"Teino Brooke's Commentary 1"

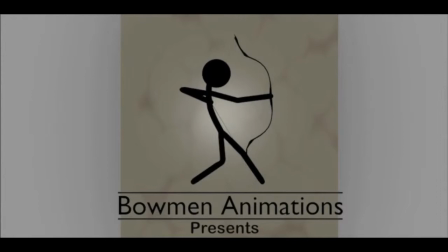(0:03)
Hi there, my name is Tino Ellenbrook. I'm an AS Media Studies student at Hammond College. I've been told that for our evaluation part of our course, it requires a few explanations to the opening scene we've made. So, I'm going to go run through on my opening, plus the development progress which I did to make my film.
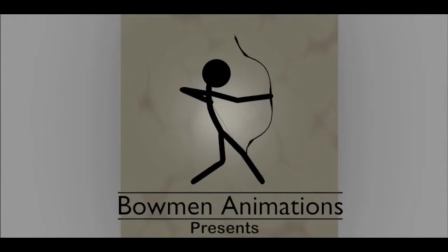(0:24)
Right, onto our first question. in what way does your media product use develops or challenges forms and conventions of real media products ok so my film genre is meant to be action adventure true enough it
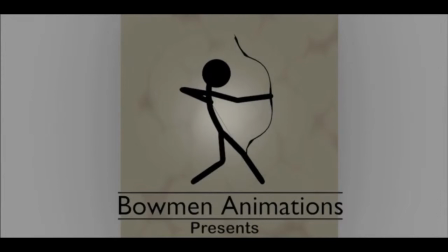(0:43)
does have an action element in it but for the adventure of it it's not really something I'm sure how to portray within
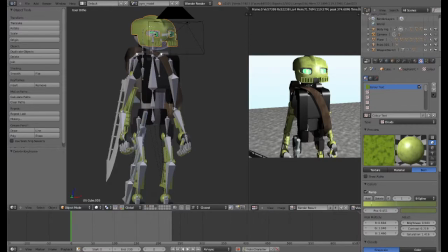(0:49)
two and a half minutes or maybe two minutes so I added hints of a quest of an adventure. That piece of paper you've seen, where it has her above her friend, give the curiosity to the audience of whom they are. If I were to continue finishing this film,
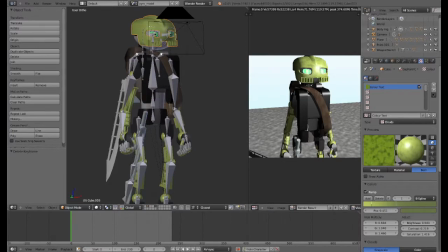(1:07)
this piece of paper would have been an important prop for Safford's little adventure in this landscape.
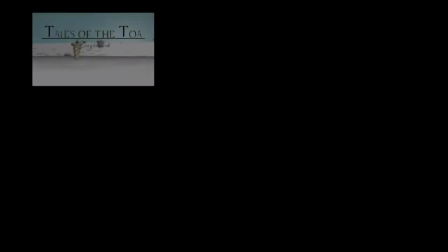(1:19)
So, we were given six,
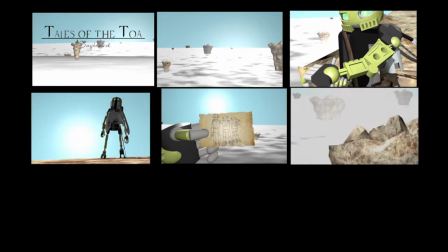(1:23)
no, nine frames that we should take from the film itself and portrayed how it would represent certain aspects.
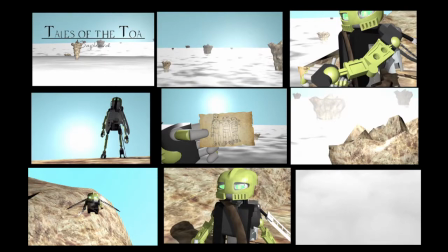(1:32)
So, first one would be film title. Well, it's pretty obvious what it is.
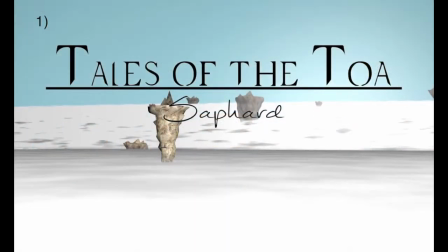(1:37)
It's about the story of a hero, plus I added a subtitle for the name of the character, Saffard.
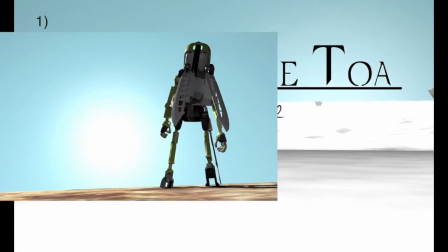(1:44)
This frame I've picked was giving it the heroic element as I've used in my mood board during pre-production Not quite similar,
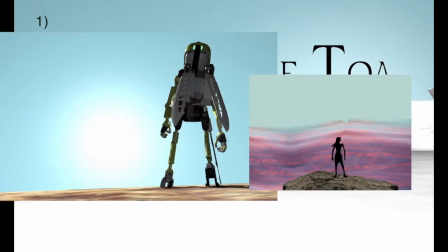(1:52)
but you can see the similarities sort of
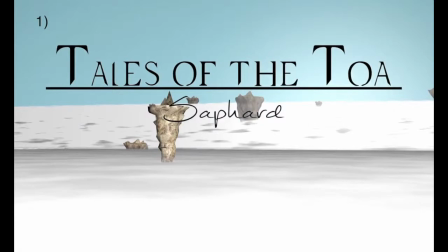(1:55)
The title was probably the most messy one of making up the name As the class did have difficulty deciding which to pick But in the end I went off with the ones I've already decided and just mixed a bunch of two together So,
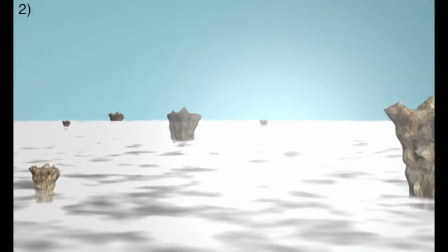(2:09)
location is pretty obvious It's a made-up fantasy, well, sci-fi island, but with that said, it does technically match the style of the genre, considering the adventure aspect, it does in that kind of way. It doesn't look too extreme in that fantasy style, there's no magical land area,
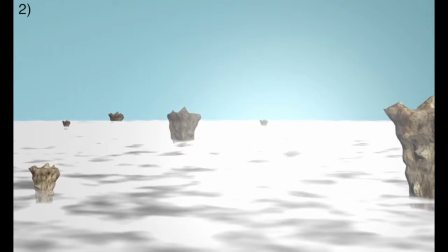(2:28)
it was just simply a few mountains in a sea of clouds covering the actual land below, and the only things you see are the mountains at the top. think of it like you're in a mountain like a very huge amount of mountainous regions
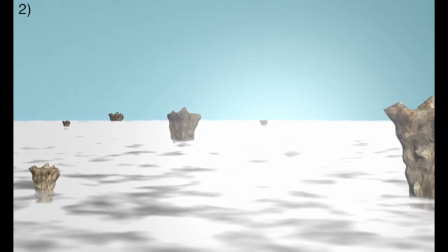(2:43)
scattered across the land then there is always constant clouds these people live above
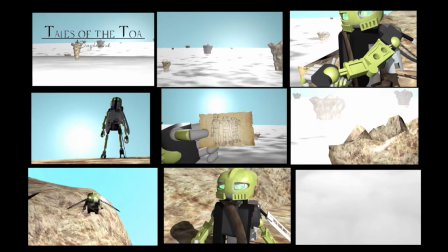(2:49)
that cloud layer basically right so props which i've used in this film
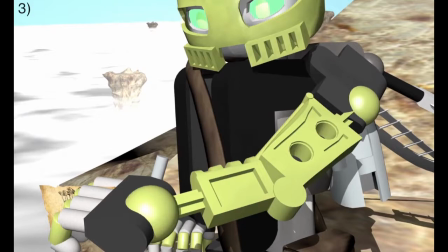(2:54)
considering the things i have mostly was a sword satchel and a mask also in the paper drawing that you see in other friends now you might wondering how this mask might fit the story well think of like action heroes that you see in films
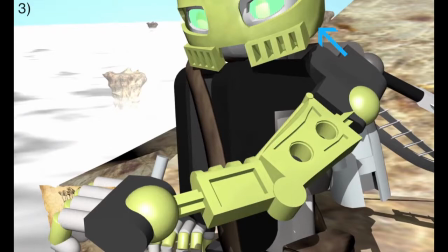(3:10)
like let's say spider-man he wears a mask so does Batman in the DC comics so the fact that I've added the cat the mask would be to symbolize the fact she's a hero similar to the sword she's a warrior as well this
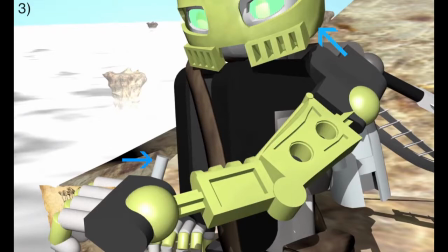(3:30)
would reflect back to the action side of the story her being the main character she is this hero who protects the people she has a sword which shows she has a potential being warrior person and the mask is just to represent her power as a hero so the satchel fits more of the
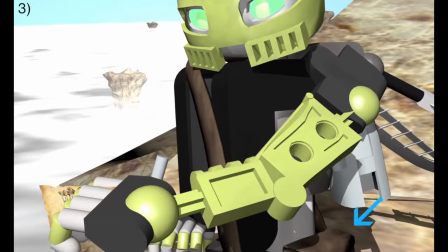(3:49)
carrying bag so think of it as the adventurer who goes around places they store stuff in the bags so I would rather think that the satchel does kind of reflect the adventure, the adventurous style of the genre.